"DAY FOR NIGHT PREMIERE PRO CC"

Alrighty, YouTube friends, we're back at it with the last video of our color grading series, and this one is going to be how to create a day for night. So it's basically taking your footage that looks like this.
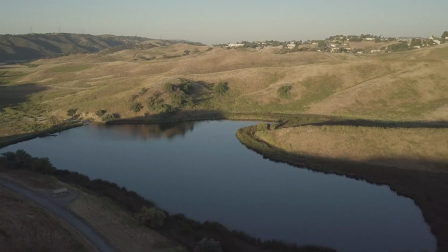And then turning it into this. Filming your footage in the day and then creating a nighttime atmosphere for it. Let's hop into Adobe Premiere Pro and let's get started.
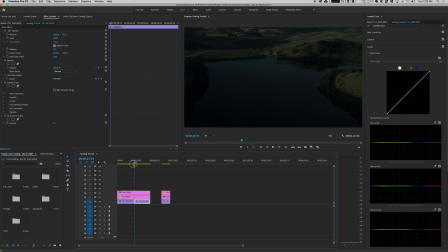(0:28)
We are working with some drone footage I shot probably about a year ago, and basically we're going from again, you know, this daytime scene. This was right after sunrise, and then we're going to create you know, more of like a moody tone for it.
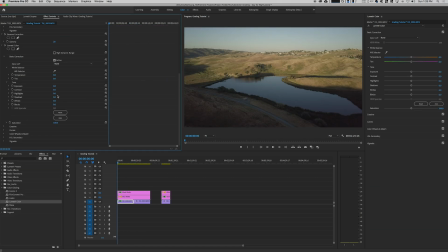(0:43)
Now, my experience with doing day for night is, rather than trying to adjust
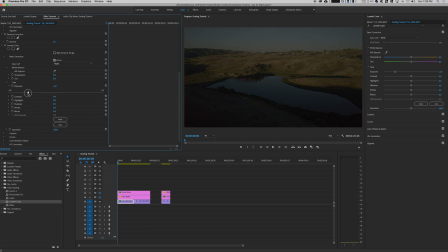(0:49)
exposure values, right, so rather than trying to just crank down your exposure, maybe you bring down like your highlights, and then you can adjust your white balance, right, making it cooler, stuff like this, right?
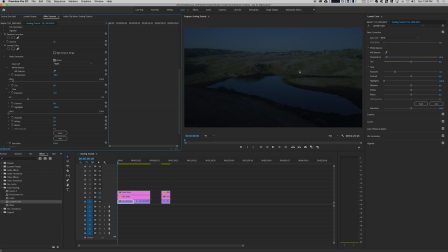(1:04)
Like right now you can still see that, since this was shot in right after sunrise, the sun is still hitting all this all these areas of the clip. So all I did was, you know, if anything, I just kind of cooled down the shot.
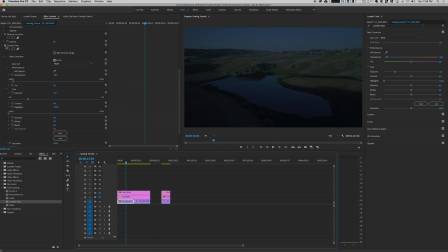(1:18)
It doesn't look like this was nighttime at all, right? So instead, what you're going to do is you're going to create,
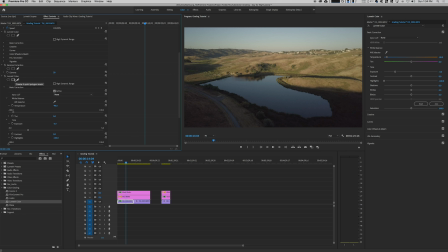(1:25)
you're going to use some color mats that we used in the past video, and then you're also going to adjust your tweak around your color correction, your exposure, stuff like that, just enough. So what we're going to do here, I'm trying to keep this video pretty short and concise for you guys.
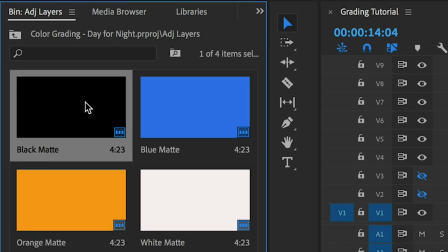(1:42)
I created two mats, right? The two mats that we have are a black mat and a blue mat.
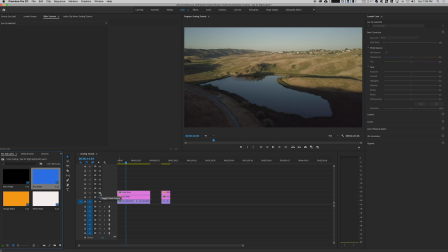(1:49)
So for instance, let's go with the black mat first. If I re-enable this layer, okay.
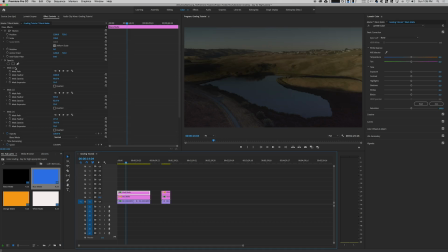(1:54)
All I did with the black mat was I created different masks. You can see them here. There's three different masks. The first mask, which is just the oval shape. You want to adjust the feather, which right here, it's all the way to 1000%. You adjust the opacity, you adjust the expansion, right?
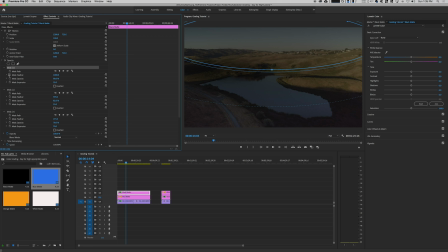(2:09)
And then what that does is, since it's a black mat over this entire layer, right, is just completely black. So then what happens is, delete that. What happens is, when you create masks in certain shapes,
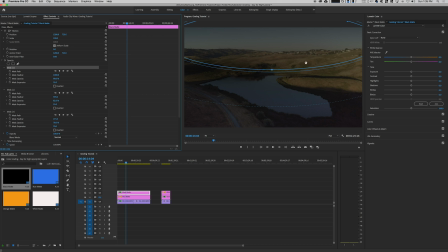(2:23)
all it does is it tries to kind of block out the exposure, so to speak, and it, you know, kind of darkens the image, but it's not actually adjusting the exposure of the clip, right? It's just kind of creating a mask on top of it. Our second mask, I did the same thing for the middle.
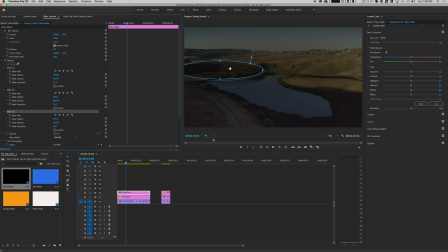(2:41)
And then our third mask, I kind of just evened out some portions that I thought were a little bit too too bright, without having to adjust the other masks that created, you know, like too much of a larger exposure value,
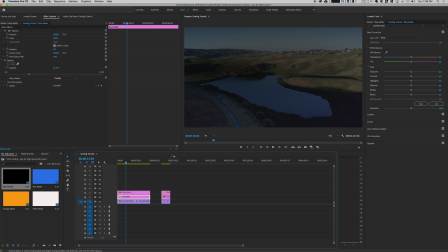(2:55)
right? So that's the black mat. The blue mat, enable this guy, is I went ahead and changed the blend mode to overlay.
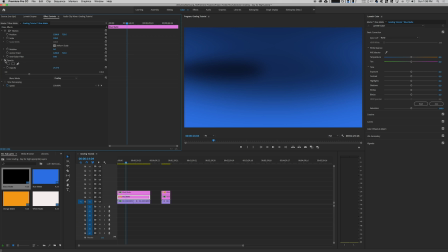(3:04)
All right, so this is what it looks like before, just, you know, having the mat, and then adjusting the opacity and also the blend mode, right?
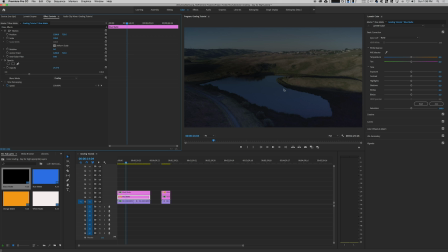(3:13)
You get kind of this, you know, bluish, kind of like a twilight tint to it, all right? So then we have our mats. The next thing we're going to do is adjust a couple of things for lumetri color, white balance, exposure values, things like that.
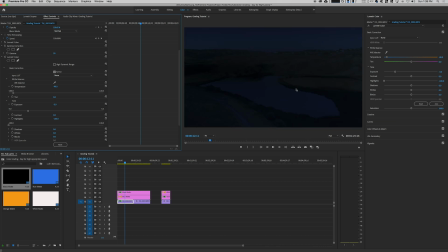(3:28)
So if I re-enable lumetri, you can see automatically that the exposure adjusts down appropriately. So even though it's a very dark image, it looks like this was shot at night. You can still kind of make out, if you really wanted to nitpick and, you know, be that person,
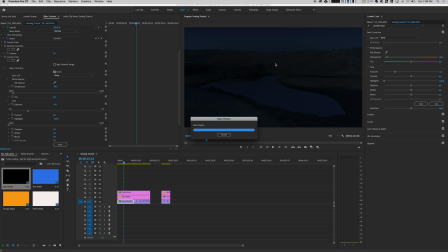(3:45)
you can still nitpick that these areas of the grass and the terrain are still, you know, a little bit bright because of the sun. But in general, if you were playing this clip in a sequence and creating your own story, right, going to the next clip, you can see that, okay, I can imagine this was shot at nighttime.
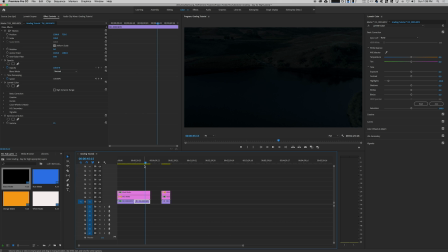(4:01)
You know, maybe it's an hour or two after sunset, right?